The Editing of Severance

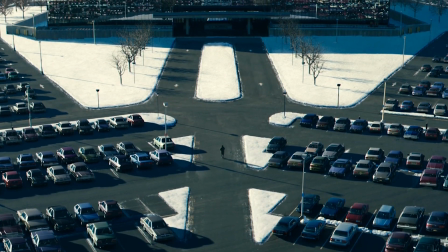[0:04]
There are so many aspects of Severance to talk about: the cinematography, the acting, the writing,
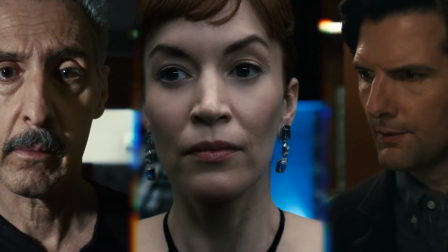[0:10]
but as an aspiring editor, I thought I'd break down some of the key editing techniques that don't just help tell the story but add to the uniqueness of the show. Establishing power dynamics. The first episode is key to get right.
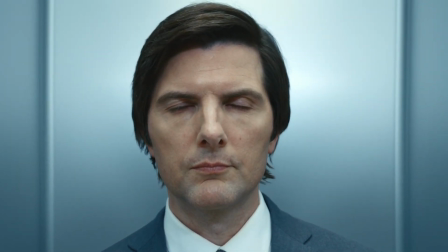[0:22]
You have to introduce new worlds and characters without overloading the viewer with too much information.
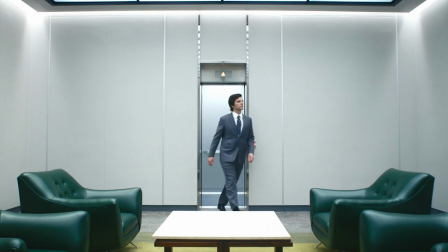[0:27]
An editor's job can help us feel a certain way towards a character. Let's break down the scene between Helly and Mark.
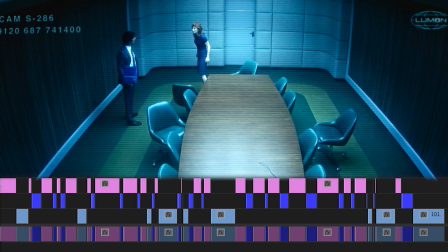[0:35]
Mark's scenes are in pink and Helly's in dark blue. The lighter blue scenes are for the two shots and any time we pull away from our main characters.
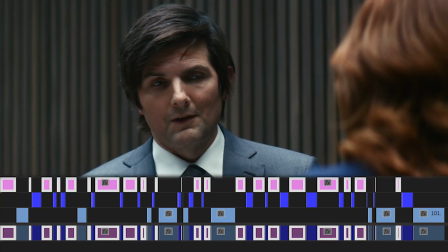[0:42]
As you can clearly see, Mark is controlling the conversation.
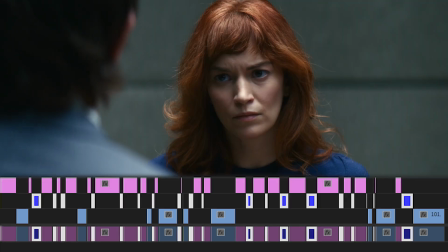[0:46]
We spend 2 minutes 13 seconds watching Mark and only 1 minute 3 seconds with Helly, instantly telling the viewer that Mark has the power. Creating discomfort.
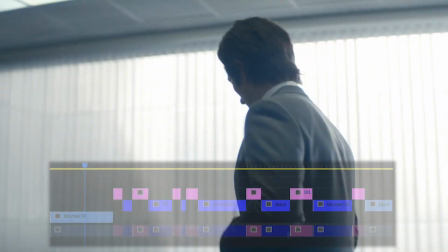[0:59]
Something I noticed while watching the scene between Mark and Miss Cobell is how uncomfortable and rigid it feels, so let's take a look at how Geoffrey Richman achieves this.
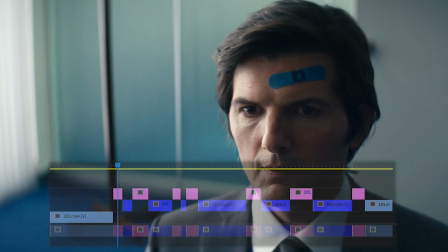[1:08]
After Miss Cobell asks Mark to have a seat, we wait a whole 20 seconds before anyone says anything.
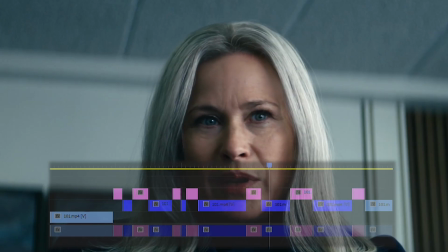[1:15] Are you mad at me?
We then have large gaps between sentences. We hold for an uncomfortable amount of time on each character before they begin to speak.
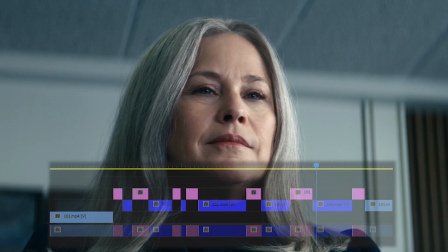[1:27] I don't know what that means. A department like yours can go so good or so bad.
The rhythm is off, leaving us feeling unnerved. Let's go back to the jump scare.
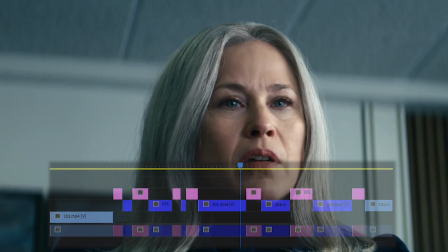[1:40]
The scene up until now moved at a very slow pace, but here the rhythm is thrown off.
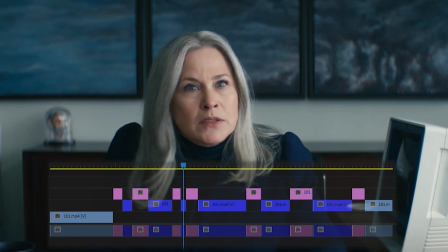[1:46]
We cut straight from Mark to Miss Cobell yelling, "Yes!" taking us by surprise and adding to the shock.
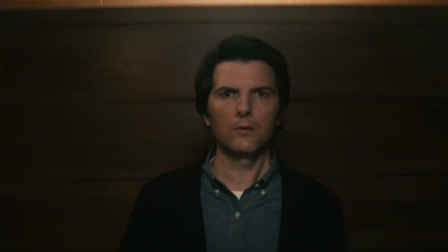[1:56]
Building tension. Both the finale episodes do an excellent job in building tension throughout.
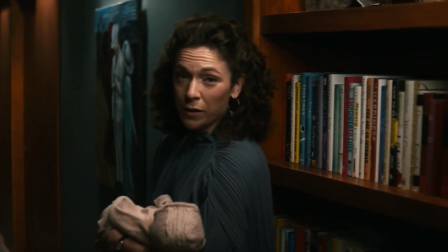[2:03]
First, let's take a look at the final episode of Season 1.
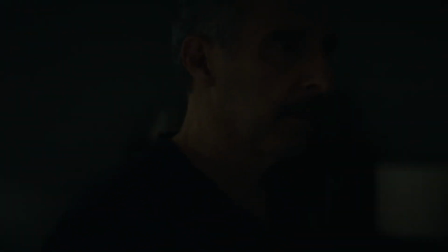[2:06]
We spend the whole final episode cutting between Mark, Helly and Irving, each giving their points of view time to tell the story.
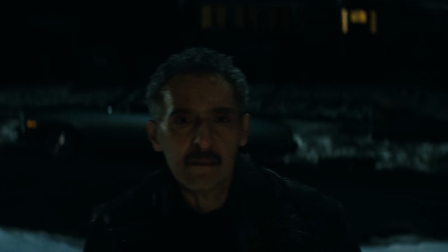[2:12]
As we approach the end of the episode, the cuts speed up. Long flowing takes become quick cuts, only giving us seconds before pulling us away.
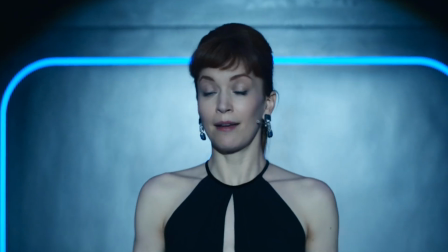[2:19] My name is Helly R. I'm an innie.
We then cut to Dylan and Mr. Milchick.
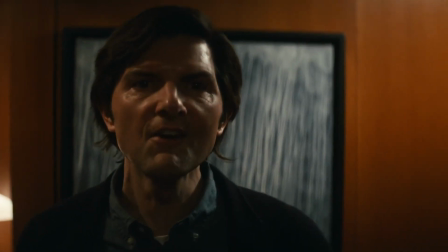[2:25]
The rope is being cut and we know it won't be long before the innies run out of time. So to increase the already pressure-filled scene, we only allow them a small amount of screen time,
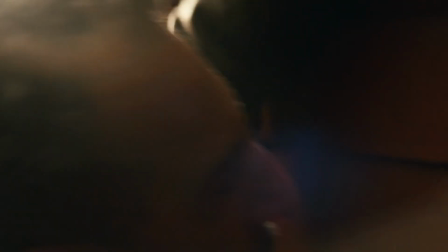[2:34]
constantly having us guess as to whether Mark will tell Devon that Gemma is alive, unsure if Irving will make it to Bert,
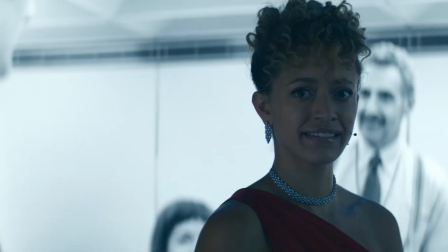[2:39]
and will Helly be able to finish her speech?
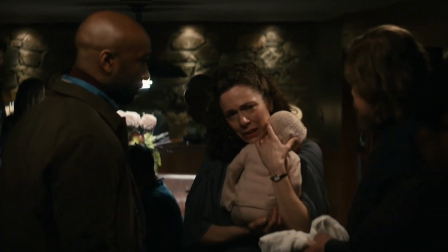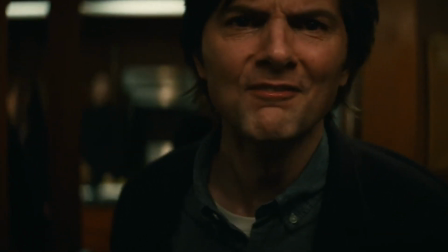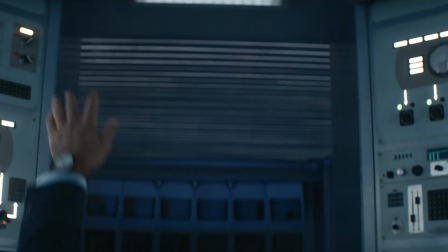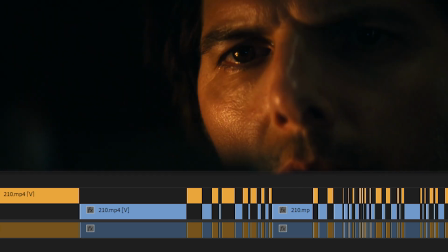[2:58]
In the Season 2 finale, we have a scene between Innie and Outie Mark. I have cut up the scene into two perspectives.
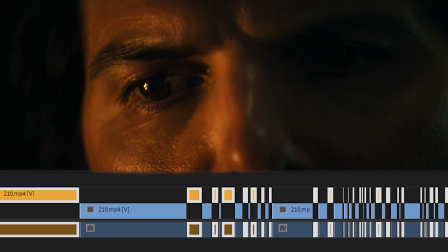[3:04]
Innie Marks are shown in orange and Outie Marks in blue.
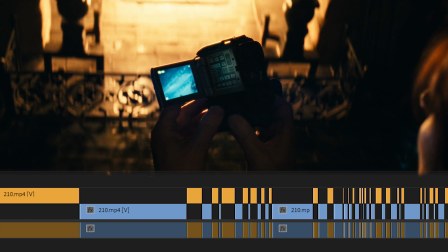[3:06]
The conversation starts slow, allowing each character time to speak, but as the conversation grows more heated, the cuts become quicker.
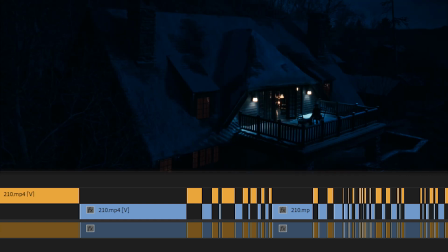[3:15]
We then cut to an establishing shot, allowing the audience a breath of fresh air, while Outie Mark thinks of his next angle to persuade Innie Mark.
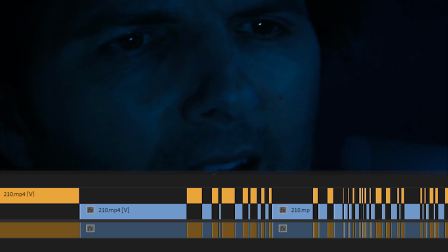[3:22]
It isn't long before the cuts once again grow quicker. Outie Mark grows more and more desperate, and this is reflected in the speed of the shots. We jump between Innie and Outie Mark in just seconds, allowing the tension to build. Another technique that this scene uses to build tension is the choice of camera angle.
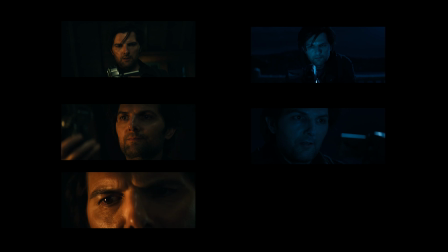[3:37]
Just watch as we grow closer until all we have left is an extreme close-up on Mark's eyes, leaving the audience to feel claustrophobic.
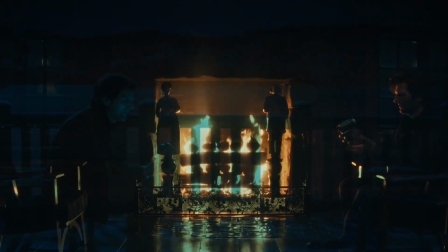[3:45]
Let's go back to the only time we see Innie and Outie Mark sharing a screen. Now, why is this transition important?
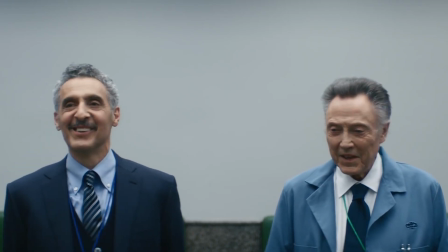[3:50]
A two-shot can be used to indicate closeness between two characters, but with them having to be in different rooms, they couldn't shoot this type of shot. So instead, Geoffrey gives us a slow fade.
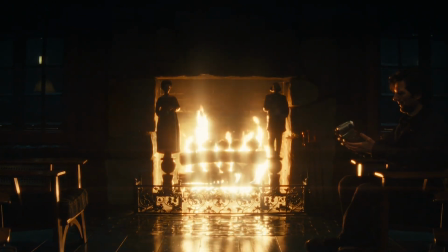[4:00] As you will notice in this line of dialogue, you get the right side and I get the left, or is it like a top-bottom situation? I'm honestly trying to understand. No, it wouldn't be like a top-bottom situation.
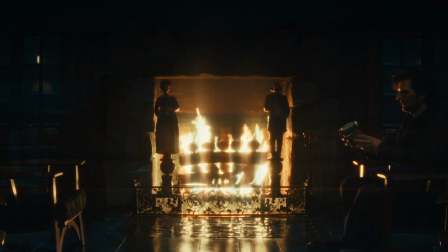[4:13]
It is the only time Innie and Outie Mark make a joke about the situation. This one slow transition further demonstrates a sense of togetherness before it all goes wrong.
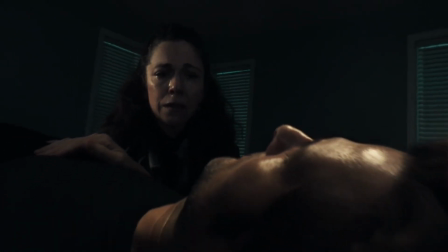[4:23]
Season 2, Episode 7. This episode is edited by Keith Fraase and is an inspiring editor's complete guidebook,
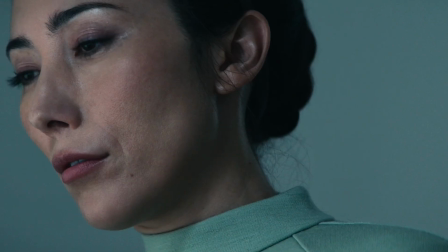[4:31]
from match cuts to split screens to that all-important montage, so let's break it down further.
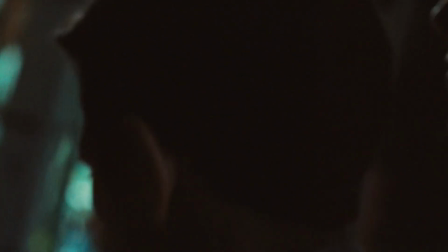[4:36]
Having match cuts allows us to flow from scene to scene in an almost dreamlike haze,
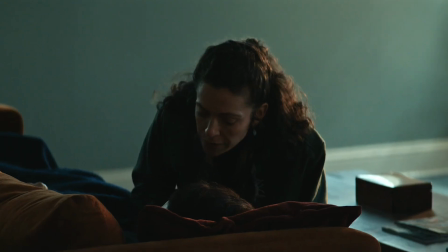[4:41]
and it later becomes apparent that the flashbacks we've seen are Mark's thoughts as he lies unconscious on the sofa.
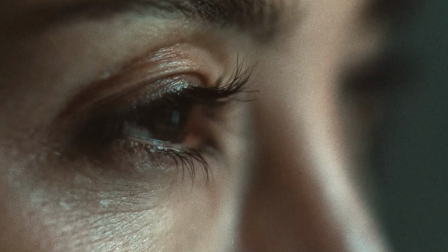[4:46]
The match cut from Gemma in the outside world to her at Lumen and vice versa allows the audience to see direct emotional change in her face.
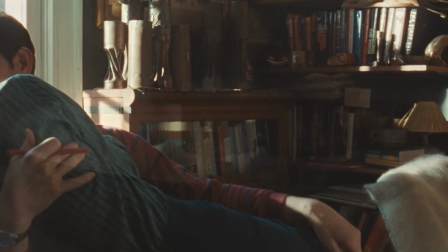[4:55]
The montage is just under a minute long, yet manages to convey years of a relationship.
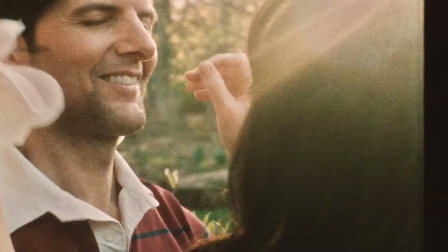[5:00]
So how does it do this? First, let's take a look at the scenes between Mark and Gemma.
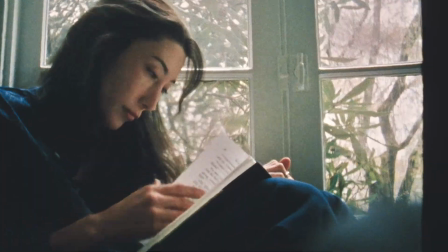[5:04]
We have these beautiful handheld shots of them together in the garden, and even when they're not in the same shot, they are connected through their shared actions.
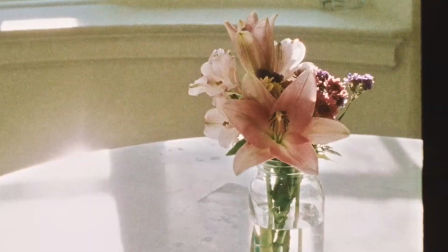[5:11]
We watch as summer becomes winter, further indicating time passing.
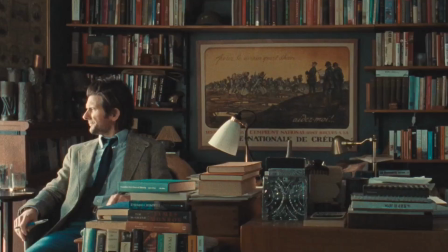[5:16]
Another thing you will notice is the time-lapse of the books, signifying the rise and fall of their relationship.
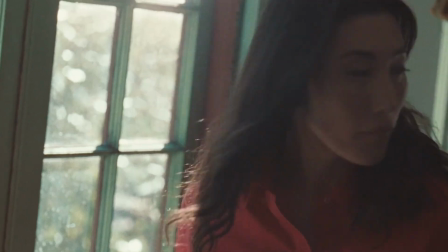[5:21]
With it all spliced together to the French song that translates to the waltz of 1,000 beats, it leaves the audience with just enough information about the years we have missed.
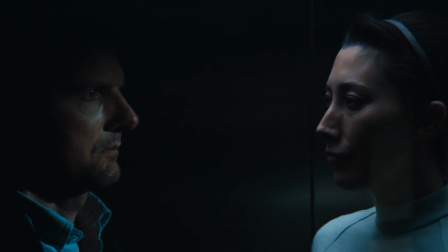[5:30]
The split screen creates a visual link between their shared emotion. Despite their physical distance and inability to reach one another, we get a sense of closeness between Gemma and Mark. Ending on a freeze frame. Finally, let's take a look at that ending shot.
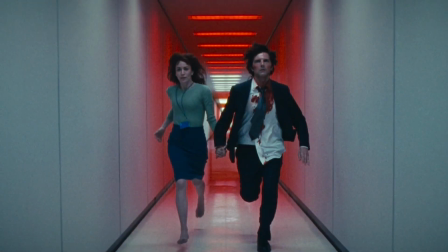[5:46]
Freeze frames can be used for a variety of different reasons. In The Breakfast Club, we end with Bender.
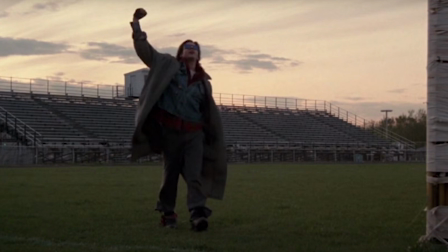[5:51]
His fist is raised and he is looking up, indicating a sense of freedom and an act of rebellion.
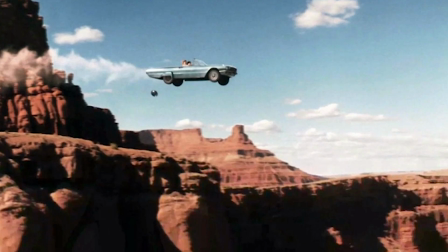[5:57]
Another reason to end a film on a freeze frame is when you're about to show a character face death. Implying that something is about to go wrong without showing it leaves the audience with a more optimistic ending.
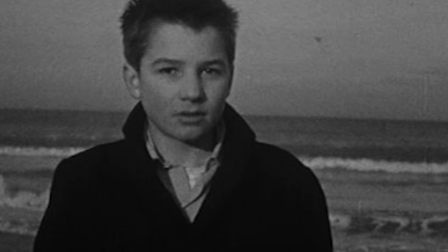[6:08]
In The 400 Blows, Antoine has escaped, but the freeze frame is used to indicate an uncertainty, leaving the viewers unsure of what the future will hold. Captures his expression and also implies that he is trapped, unable to fully escape his past.
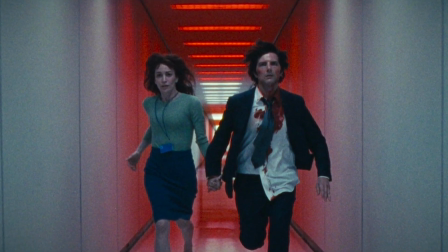[6:23]
I suppose we will have to wait for Season 3 to find out if Severance's final freeze frame fits into one of these examples. Editing is often a hidden art, something most viewers don't even notice, but Severance isn't afraid to go all out in creativeness, and it works brilliantly.